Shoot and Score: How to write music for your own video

Hello everybody and welcome to the beach. Today what I thought we'd do is shoot and score. The idea being we're going to come down here with a camera, we've got a drone, we've got a DSLR, we're going to shoot some pretty pictures of the sea and the beach and things like that, take it home, cut it, make it look a bit moody, and then write some music to go with it. Now, not only is this fun, but also for those of you who are just starting out and you don't actually have, you know, big movies to work on, it's a really viable way of getting some good stuff together for a showreel, show people what you can do, bring out some kind of storytelling in your filmmaking, and have a bit of a laugh at the same time. So let's get cracking.
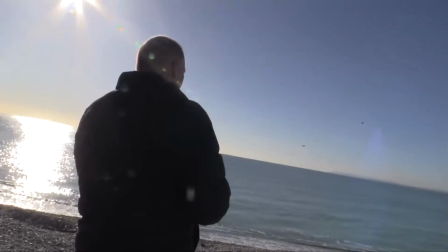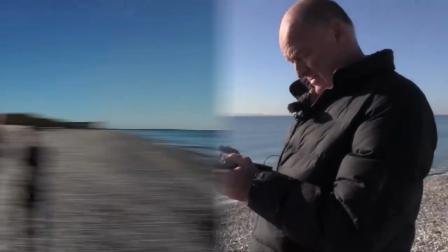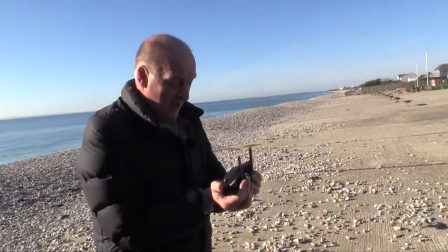[0:58]
Right, job done.
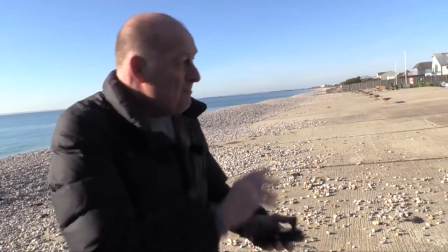[1:01]
Now we'll take our GoPro and our drone footage back to the office, chop it up, make it look lovely, and then write some music. And so the film is made. It is finished. And the lovely Hugh has cut a sort of little title sequence here, basically.
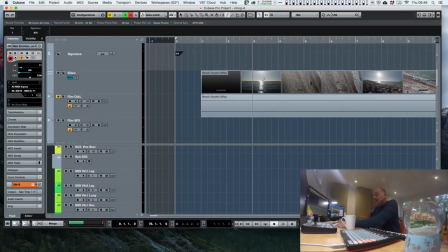[1:17]
Let's have a little look at it and you'll see what's going on. Come on, open up. Where are you going? There we go.
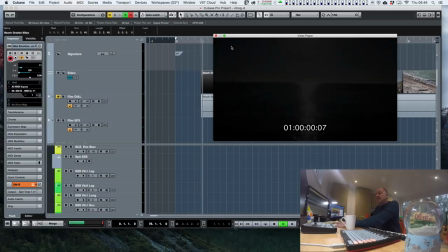[1:23]
Right. So let's turn the click off. So there's one of those aerials going out over the sea.
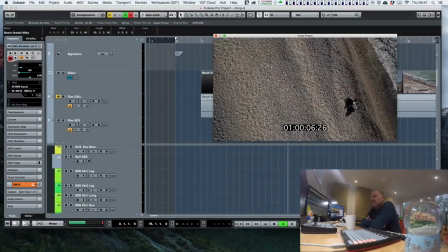[1:31]
A couple of gulls knocking about as they do. It's an aerial looking down.
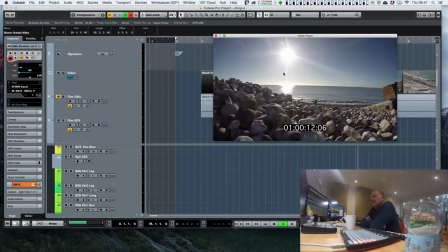[1:36]
I like it. And there's the time lapse with the pan.
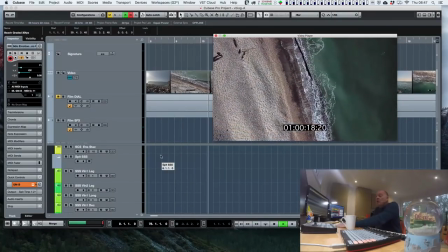[1:41]
That's very nice. I like that. And then one of these big circular things. What you get with this, it's a bit jumpy at the moment because that's the playback,
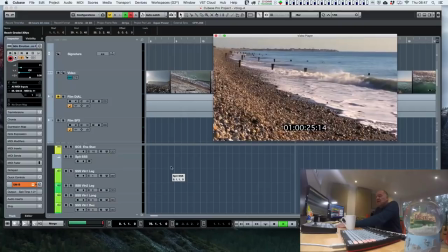[1:49]
but you do get this kind of fluid feel to this whole thing, this kind of rolling, moving look at that.
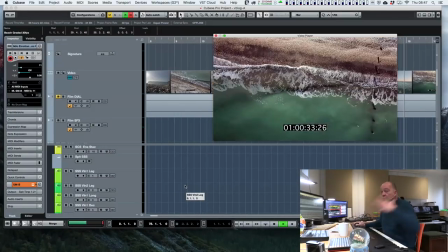[1:56]
So I think whatever we write here needs to have that kind of slight of flowing, kind of lyrical, kind of minimalistic thing going for it.
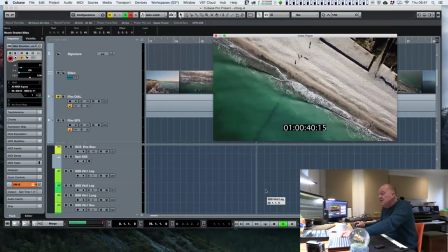[2:05]
I love these shots of the sea. Look at the way the colours within the waves.
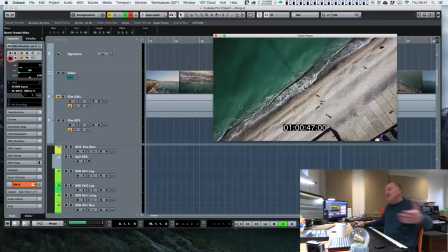[2:09]
I think that's really, really nice. So what is this? The thing is, you're not just writing music to a bit of old picture, are you?
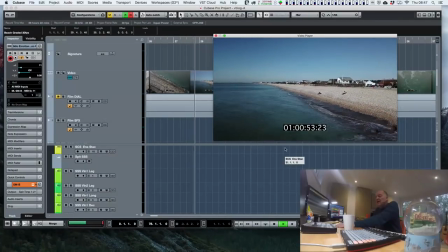[2:18]
You're always doing it to some kind of film. So there's got to be some plot.
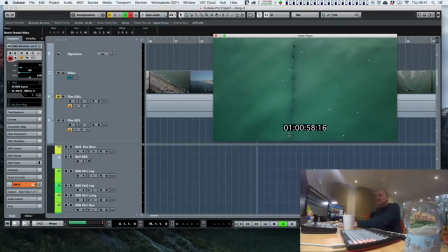[2:23]
There's got to be some narrative. Why are we in this seaside place? What are all these waves about?
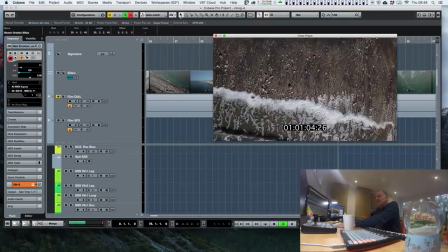[2:29]
So what I decided to do, actually, here we go. I love that shot.
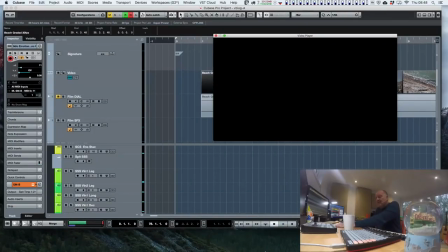[2:34]
I think that's fantastic. Rather than just write blankly to a bit of picture, I started looking at some novels and some sort of plot outlines and things like that, which has something to do with this. It could be a ghost story. It could be a murder mystery. It could be a kind of happy kids sort of thing on the beach, all of which will require, obviously, a different music, because music, as we all know, is there principally to do the storytelling. And so what I thought we'd do is, okay, how about Undertow by Joanna Nadine? Can Billy find the truth? When 16-year-old Billy Paradise inherits her grandmother's house, it's a fairy tale come true. She and her family move from a rented flat in London to start a new life by the sea. Maybe Billy can even find the father she's never met. But moving back to her mum's childhood home uncovers long-buried secrets, and Billy soon discovers that people may die, but the past lives on forever. So there's a dark undertow about all of this. So what we've got, if we say that this is the opening title of that film,
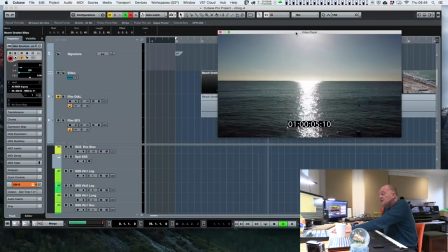[3:38]
okay, do we want something which is cheerful, or do we want something which sounds as though it might have a darker undertow which is going to it?
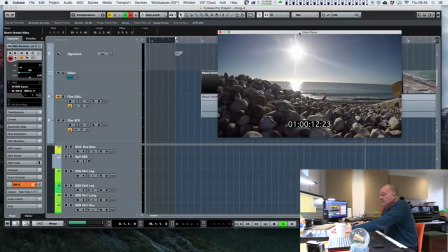[3:46]
Well, what would the director probably say? They don't want a simple, naive, lyrical piece of music.
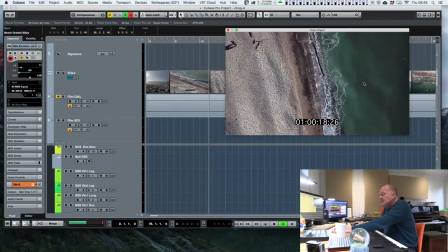[3:53]
They'll want something which suggests that there is something else which potentially could go on,
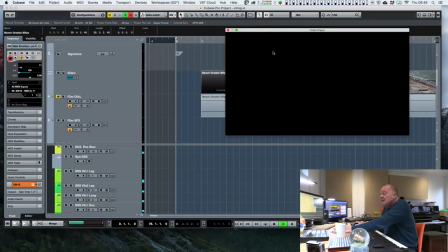[3:58]
but it needs to be quite subtle, because by the very nature of main titles, they're at the beginning of the film.
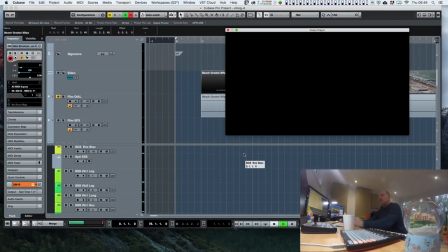[4:05]
Now, I haven't really played with... I'm not going to turn the click on, because I'm just going to start with a bit of piano and see how we get on.